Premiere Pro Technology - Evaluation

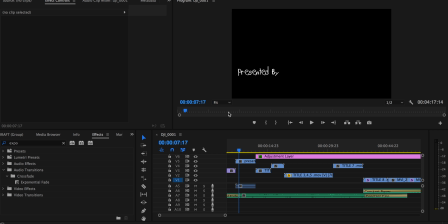[0:00]
This is my Technology Premiere Pro evaluation, and I'm going to be talking about how I've used Premiere Pro and how I've learned to use the technology software. I have good knowledge on Premiere Pro. I have used it before my preliminary task, The Hunter, and I believe I'm now at the advanced level.
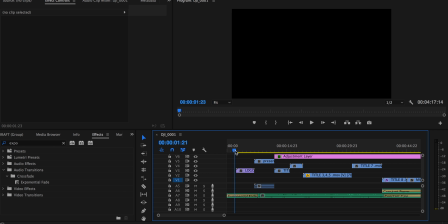[0:14]
To jump straight in, the first effect I used was exponential fade, and you can find all these effects over here, and you just by typing them in. I used the exponential fade to introduce the audience and to slowly increase the audio, so it's not jarring to the audience when they first hear it.
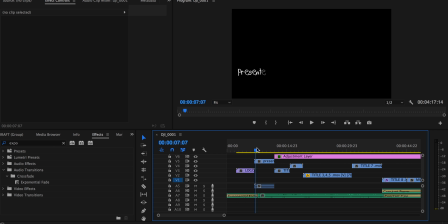[0:31]
I additionally used Adobe After Effects to create this particular title. And it took me some time to actually learn how to move the file from Adobe After Effects to Premiere Pro. And I had to move it into an MP4 file and then place it into the media draft.
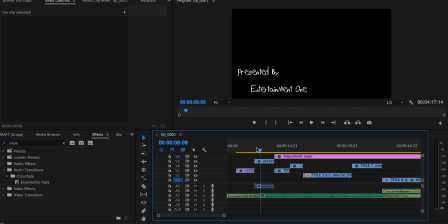[0:48]
And I wanted to make sure I was doing it correctly, so I researched it and it took me some time to work that out.
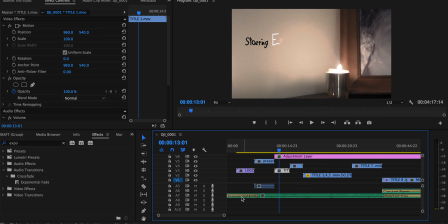[0:53]
As a group, we decided to add an adjustment layer of the entire project, and this was to change the colour of our sequence. It made it more dark and more gritty, and with certain scenes and shots that I had filmed and directed myself that had already had low-key lighting,
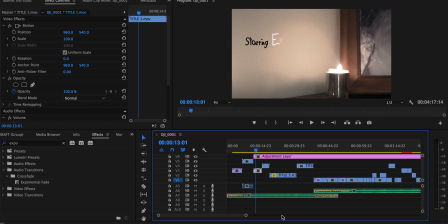[1:10]
they became even darker and they seemed a little bit supernatural, and I thought it was a fantastic convention.
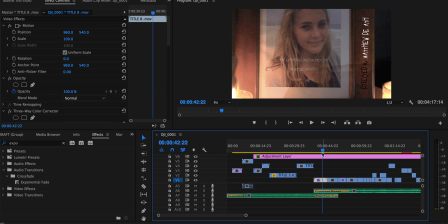[1:19]
Right here I use constant power and constant gain to remove unwanted audio and to introduce wanted audio.
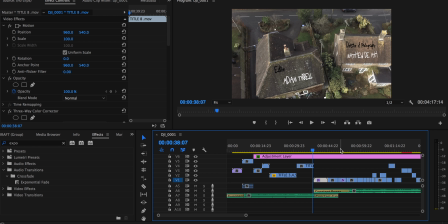[1:27]
It actually lasts for 10 seconds, from 39 seconds to around 49 seconds. And this is an example of vertical layering.
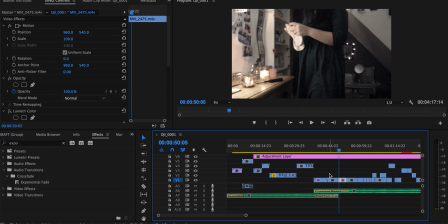[1:34]
In certain drafts, I added different music to see if the combination would work, but I found that these two audio files, music tracks, works well, best together. Now here, I had to use the most simple tool, the razor cut tool, just to remove unwanted audio.
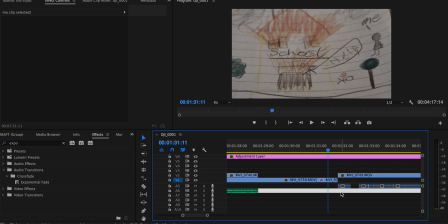[1:50]
And in the background, we could hear the crew talking whilst the shot was going on, and I wanted to remove that, so I used the razor tool to remove it. And if you hear now,
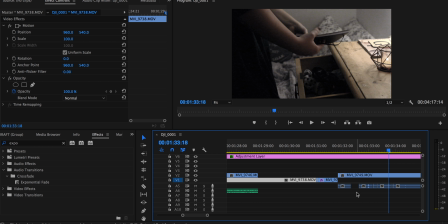[2:05]
it just sounds normal, and that's the effect I wanted to achieve. Later on in the sequence, I used the Unlink tool,
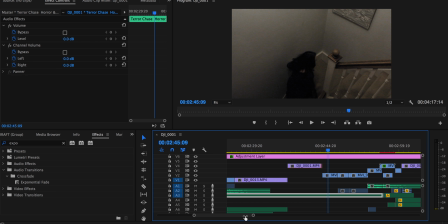[2:16]
and this was to obtain a more real sequence, really. Now, in this certain shot, our character is running up the stairs, and you can hear her thudding upon the stairs, and it destroyed the tension and it destroyed the intensity and the realism that the audience were in.
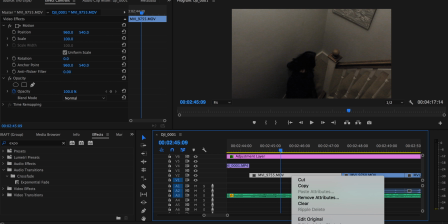[2:33]
So I wanted to remove it, so I used the Unlink tool by right-clicking and going down to the Unlink and deleting the audio file.
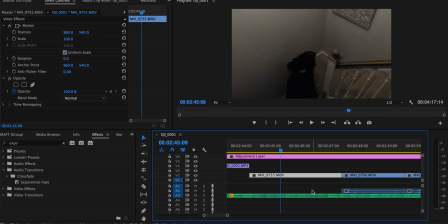[2:41]
It didn't destroy the sequence or the flow of it at all, so I was very happy with what was created there. Now, at 3 minutes, it took us a lot of time to work out the correct audio, tempo, and volume to use. So we had many drafts in which different audio files was used.
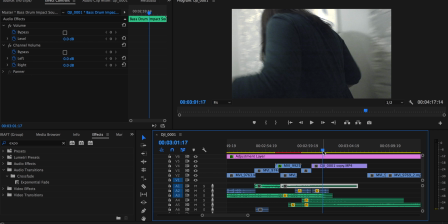[3:02]
Now in this moment, we had to build the tension and not get too quick to the cliffhanger or the jump scare. So we had to use vertical layering to use different tempos and different volumes to create an unnatural
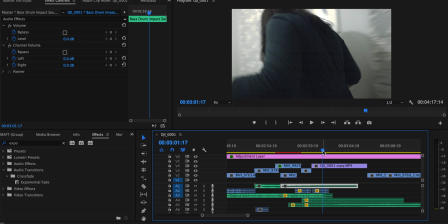[3:22]
music track. And it increased the tension, increased the danger, the sense of danger in the sequence. Now following on, we use scaling.
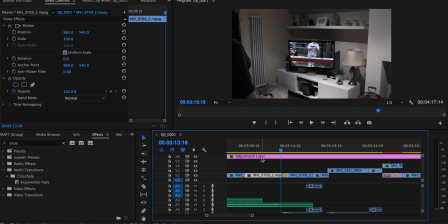[3:37]
Now, between these two shots, I had to learn how to use scaling, and in drafts, a teammate helped me to learn. So in this shot here, you can see that's actually at a scale of 100, but the following shot is at a scale of 200, and this was creating a jump zoom,
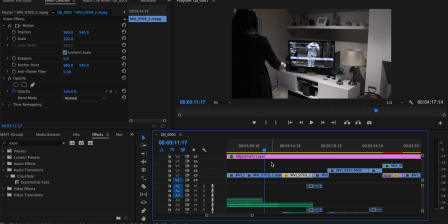[3:59]
and this allowed the audience to read the titles more clearly, but it was in time with the music track, so it was more impactful to the audience. Now, if you have a listen and watch it,